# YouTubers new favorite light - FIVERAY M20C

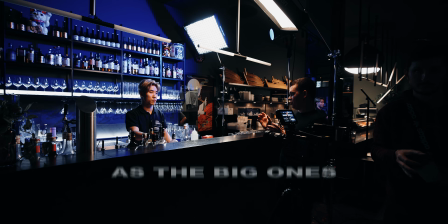0:00 In this video, we're gonna talk about why small lights are as important as the big ones and how you can use them to create better images. When it comes to filmmaking, there are three most important things you need to master: camera, audio, and the lighting.
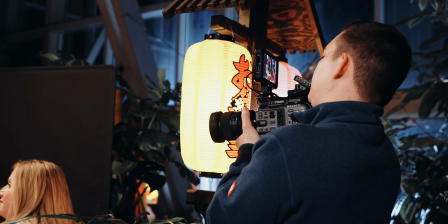0:12 And even if you have a big, expensive Netflix certified cinema camera, you won't be able to produce a professional looking video without a proper lighting setup. And even though I have some big, powerful lights, I always bring my smaller ones with me since they're more flexible and useful in certain situations than something like this.
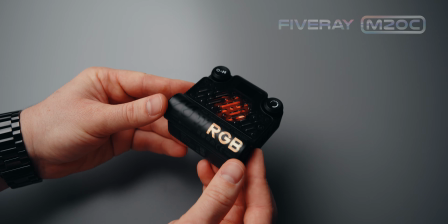0:30 And one of those smaller lights is this FIVERAY M20C, which was kindly provided to me by zhiyun. But before we film some examples, let's talk about this light real quick.
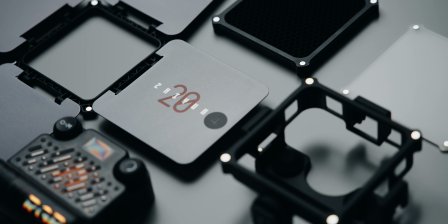0:39 I got the M20C combo, which includes the light itself with some additional accessories like this mounting cage, honeycomb grid, barn doors, and a diffuser. The build quality of this light is amazing. All parts are made of great materials and it feels very high quality.
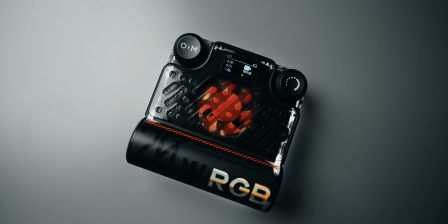0:53 The light is equipped with a small display, two control knobs, a very quiet cooling fan and a battery which can run this light for around 40 minutes on full power. But if you need to run this light for a longer time, you can power it via the USB-C port.
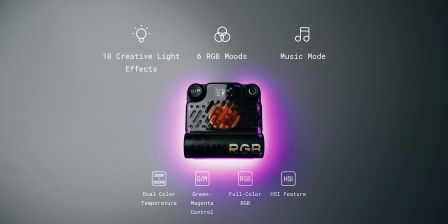1:05 And since it's a full color RGB light, it also has 16 different effects like fire, TV and lightning, for example.
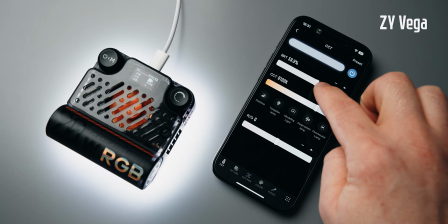1:11 But you can also use their app and change the color temperature and the brightness, for example. Now let's take this light and create the first example, which is the interview backlight. If you're filming an interview, two light sources are usually enough to create a nice looking image. One is the key light, it's the brightest light source for your subject.
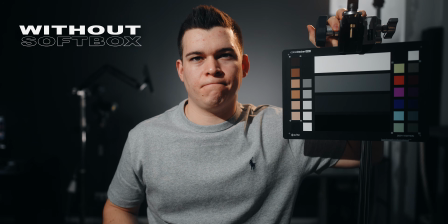1:27 I like to use a big softbox or diffusion fabric to make the light nice and soft, which creates soft shadows and makes the person look very good on camera.
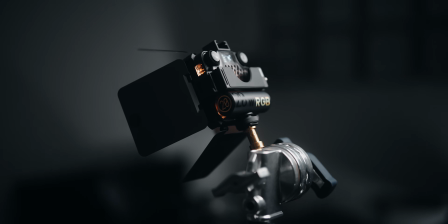1:36 The second light is the backlight. The backlight makes the outline of the person visible, which creates more depth in your image. I personally like to use hard light sources in order to be able to see the edge more clearly and separate my subject from the background.
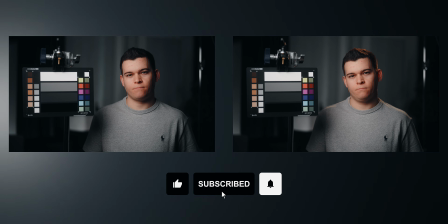1:48 Comparing the images side by side, you can clearly see how this light makes the big difference. The image looks way better and dimensional. But it's not only useful in combination with other lights, you can also create cool stuff with only using one light.
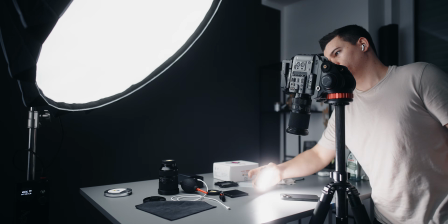1:59 I always need some B-roll for my tech videos and I film it only using one light.
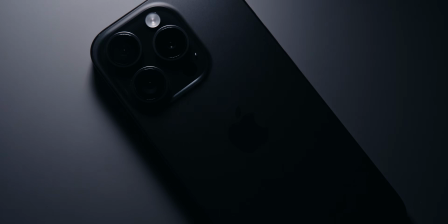2:03 You can move the light around and create some cinematic shots of certain details of a product without spending your time building heavy grip equipment. It's just compact, fast and gives me great results. Let's move on to the next example, the practical lighting. In this setup alone, I use 6 different practical lights.
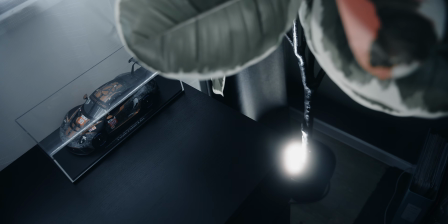2:19 I use one light under my tree to create some interesting patterns in my background, 2 LED bars to lift the dark background on my window,
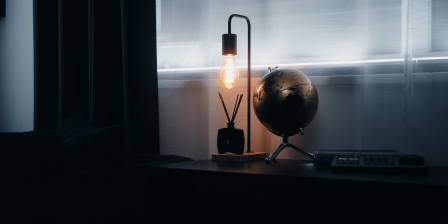2:26 a cheap IKEA lamp to give me a warm backlight and create some color contrast between the color temperatures, and I also use my screen bar halo to create this table light, and I also use a small candle to also create some color contrast between the cold and the warm color temperatures.
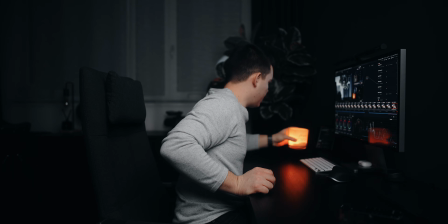2:42 Now let's turn them all off and see the difference. As you can see, I am now working only with my Aperture 120D and my softbox as my key light. The picture becomes very empty and boring. And that's the reason why big companies work with professional experienced production teams. It makes a big difference when you create an image for a client that looks better than the reality. Simply because they wanna show their products and the company in the best way possible.
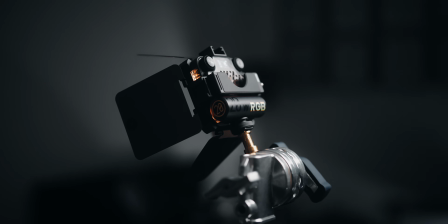3:08 And that's the reason why I think it's very important to have different types of lights. It gives you certain flexibility and a better workflow on set.
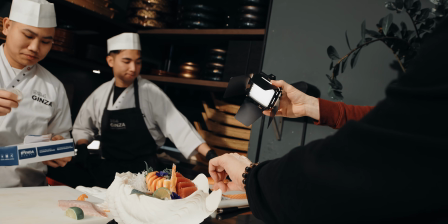3:16 By the way, before I made this review, I've tested the light in a real commercial set environment and found 2 things that could be improved. Starting with the first, it's very easy to change the language by accident, which is not that easy to fix since everything is displayed in Chinese. Maybe it's better if you have to confirm the selection with several clicks, but I don't think it's a big deal since they could easily fix it with a new firmware update.
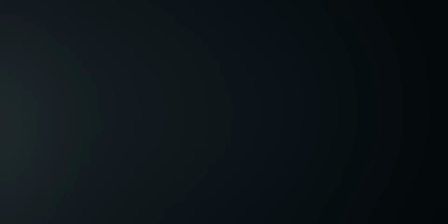3:37 Moving on to the next problem, the mounting points. As we used this light on set, we tried to mount the light without the bracket around and realized there is not a single thread to mount it,
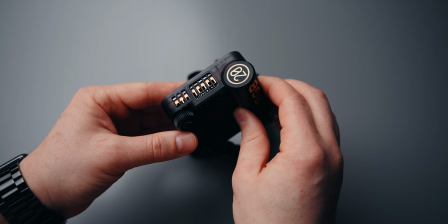3:48 which makes no sense to me, especially if you can buy it without the combo. So you can only use it with your hand or put it somewhere like this.
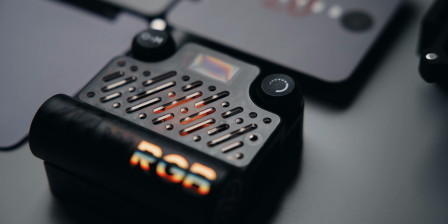3:58 To be honest, this is the only point which is not that great, otherwise this light is simply amazing. The output power, the light quality and all the effects, everything is just great.